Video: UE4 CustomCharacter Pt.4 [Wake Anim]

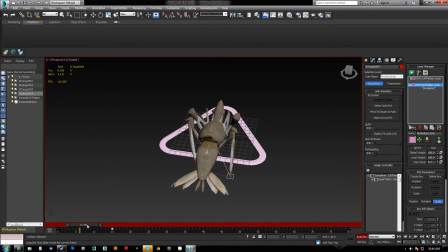So right now it's sliding, so I've moved it laterally, okay, or like across the ground, and then I want to lift it up so that it you know, he steps it there. Okay, and then
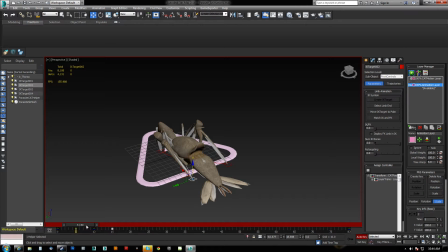The next one is going to do the same thing. I need to get rid of this keyframe for now. We're going to move this one out.
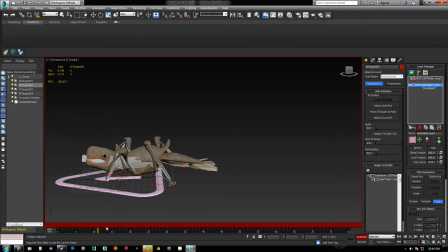Okay, and then again, right here, we raise it up. Now I know that's passing his leg through, so let's fix that.
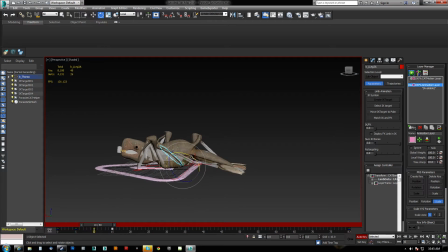I don't think I can rotate it down. It won't let me rotate it down because this is only a 3-bone joint, or a 2-bone joint. It can become kind of difficult. So he moves one leg, then he moves the other leg.
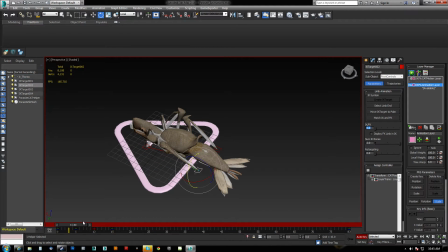And then all the legs are starting to move.
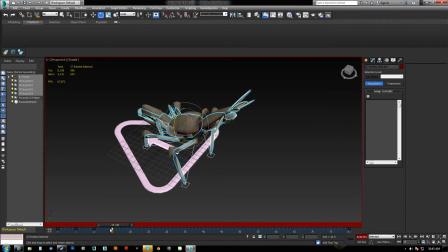So let's get our selection set real quick, and we'll just throw that out forward so it freezes there for a few.
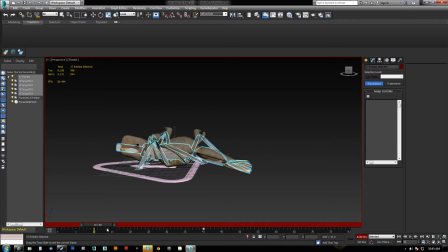Okay, so his legs walk. But why is this one coming back?
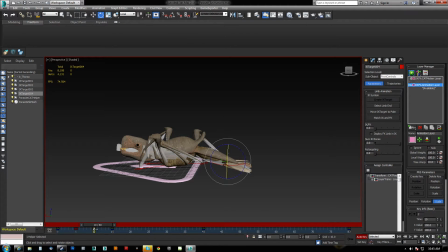So that one goes there. Oh, it's because I need to copy that keyframe. So there we go. So he's pushing himself up.
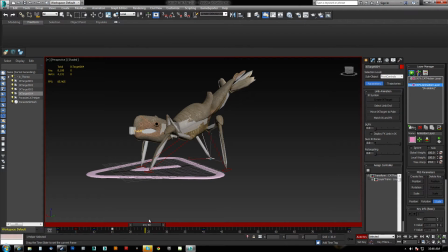So he goes up. And then what we're going to do is over the course of the next, say, 10 frames,
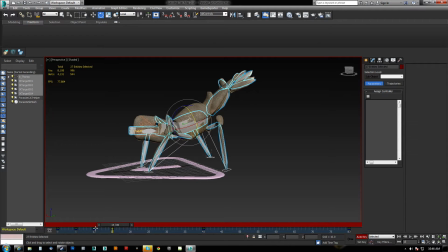I'm going to copy this guy here. And now we'll move this thing down and back.
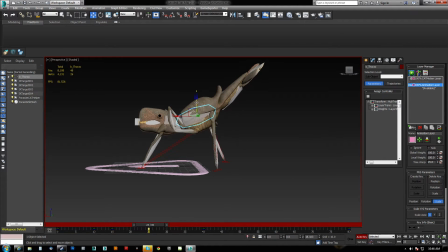Or should we go up? It's time to open his mouth. That is the lower jaw.
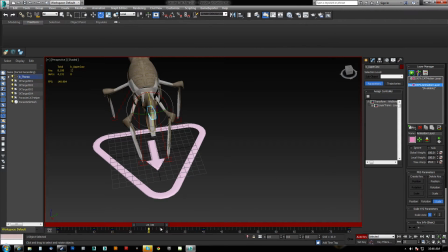Kind of want these guys to be a little bit spread out, so I'm going to have to take care of that here.
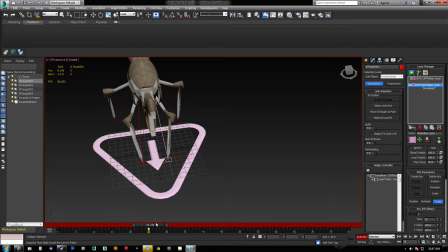So this leg is actually going to go back and out, and again we want it to step and not slide, so we move it up halfway through.
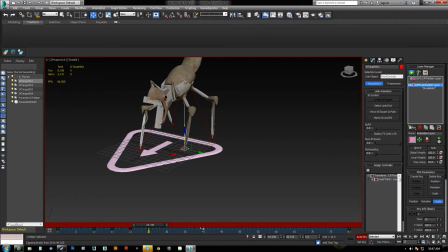Okay, and we don't forget to move it over here to our anchor point. We're going to have him bounce like twice.
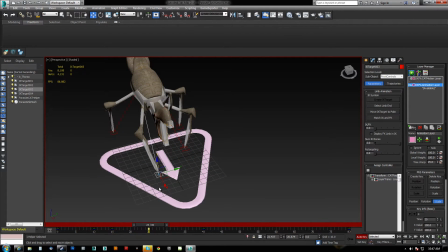So this one, we'll bring that out.
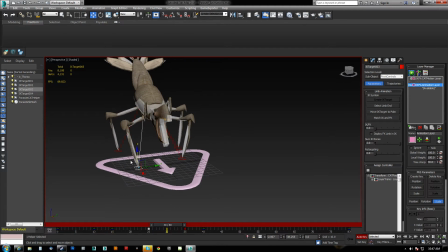Not trying to be symmetrical about any of it. In fact, I'm trying to fight
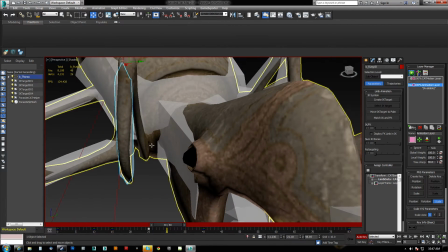symmetrized.
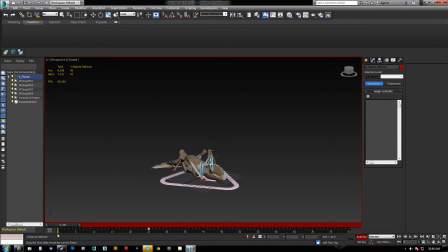Okay, so these are, goes up. Let's open those.
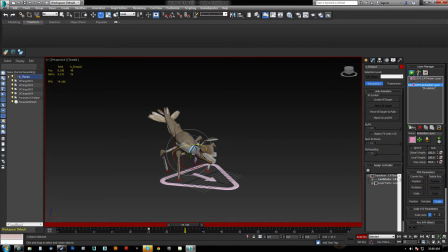Spread them out.